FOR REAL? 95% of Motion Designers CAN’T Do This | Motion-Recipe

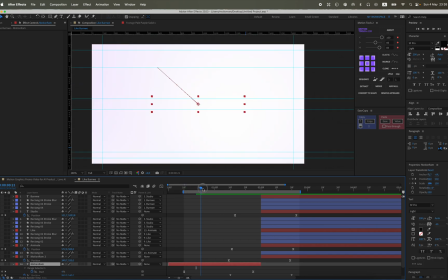16:32 The duration of the animation should be the same as the animators, so everything is smooth as well. Well, I like how it's turning out right now. And also, since I won't be doing further animation, we can essentially transition into another animation,
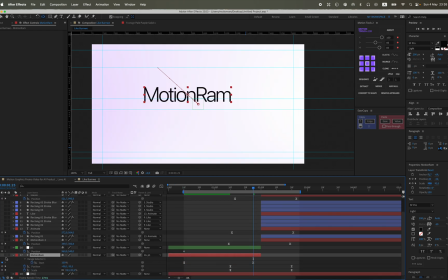16:49 but I'll transition back to my own, like to my first slide. It will be kind of, you could say, looped a bit. So now I need to animate my second slide.
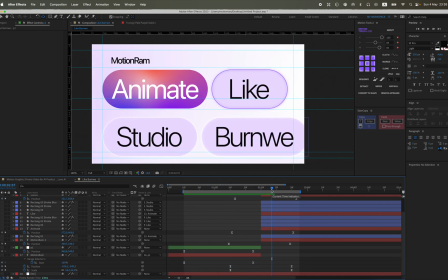17:01 And since I already have an animation, yes, I'll add null objects
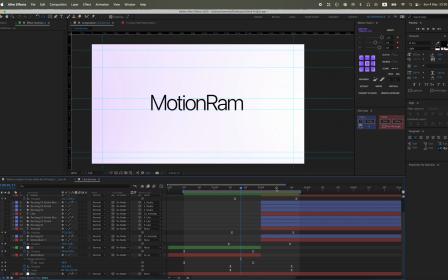17:07 to avoid disrupting this animation, and simply add an additional position to the animation.
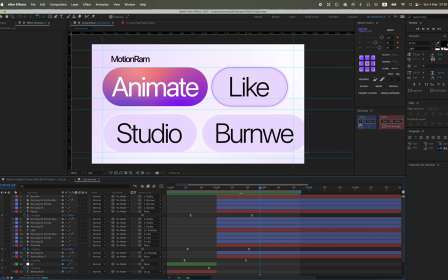17:15 As I mentioned, I have it divided into three parts. The first part is motion RAM, then the second part is the next two texts and two rectangles, and the third part is another two texts and two rectangles. I will animate in these segments because there are quite a lot of elements.
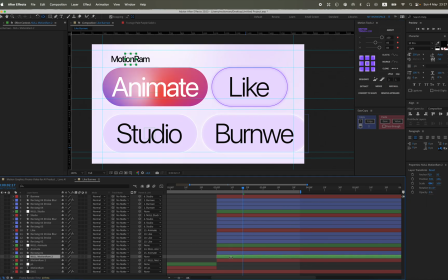17:35 To avoid overloading the animation, it will be like this and like this. Here I have E. I added three null objects and I'm giving them a small offset,
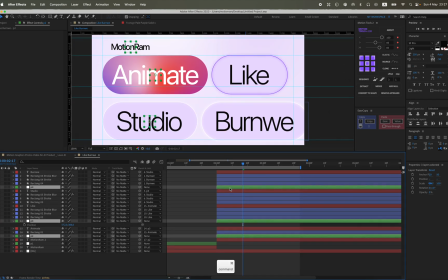17:48 also about 2 frames. And also so that the first animation by position overlaps with the second animation by position. And I just shift animate to the left. This is approximately how the animation turns out.
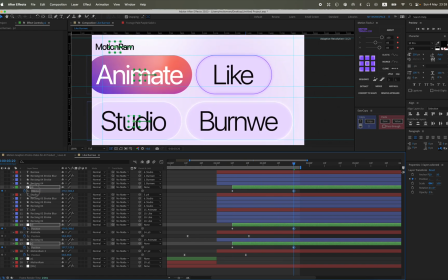18:05 And approximately here, I also find the middle on the second middle animation. I press the N key so that at this moment, the animation essentially ends on the timeline. And I also find approximately the middle on the first part. And this is essentially what I get.
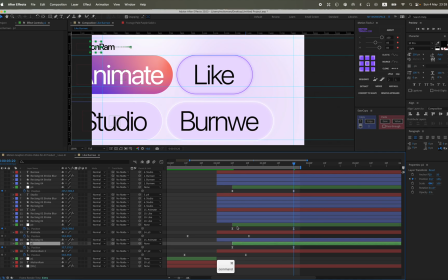18:25 It results in such a dynamic animation. We tweak it a bit,
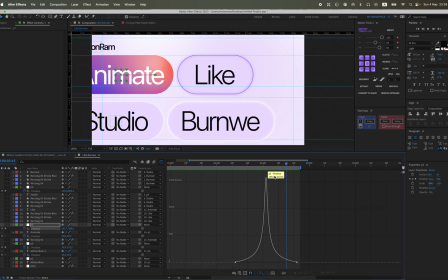18:31 trim it slightly to make it even more dynamic, like on one keyframe, but I don't know, I just feel it.
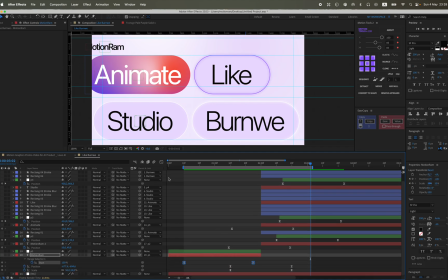18:39 In short, I want to trim it by one keyframe, and this is what we end up with.
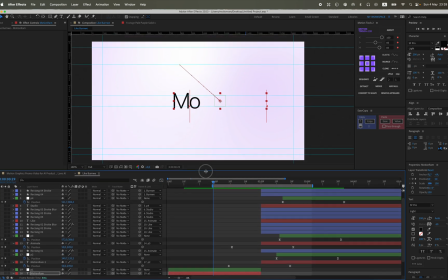18:44 And friends, that's all for today. As always, thank you, and see you in the next video.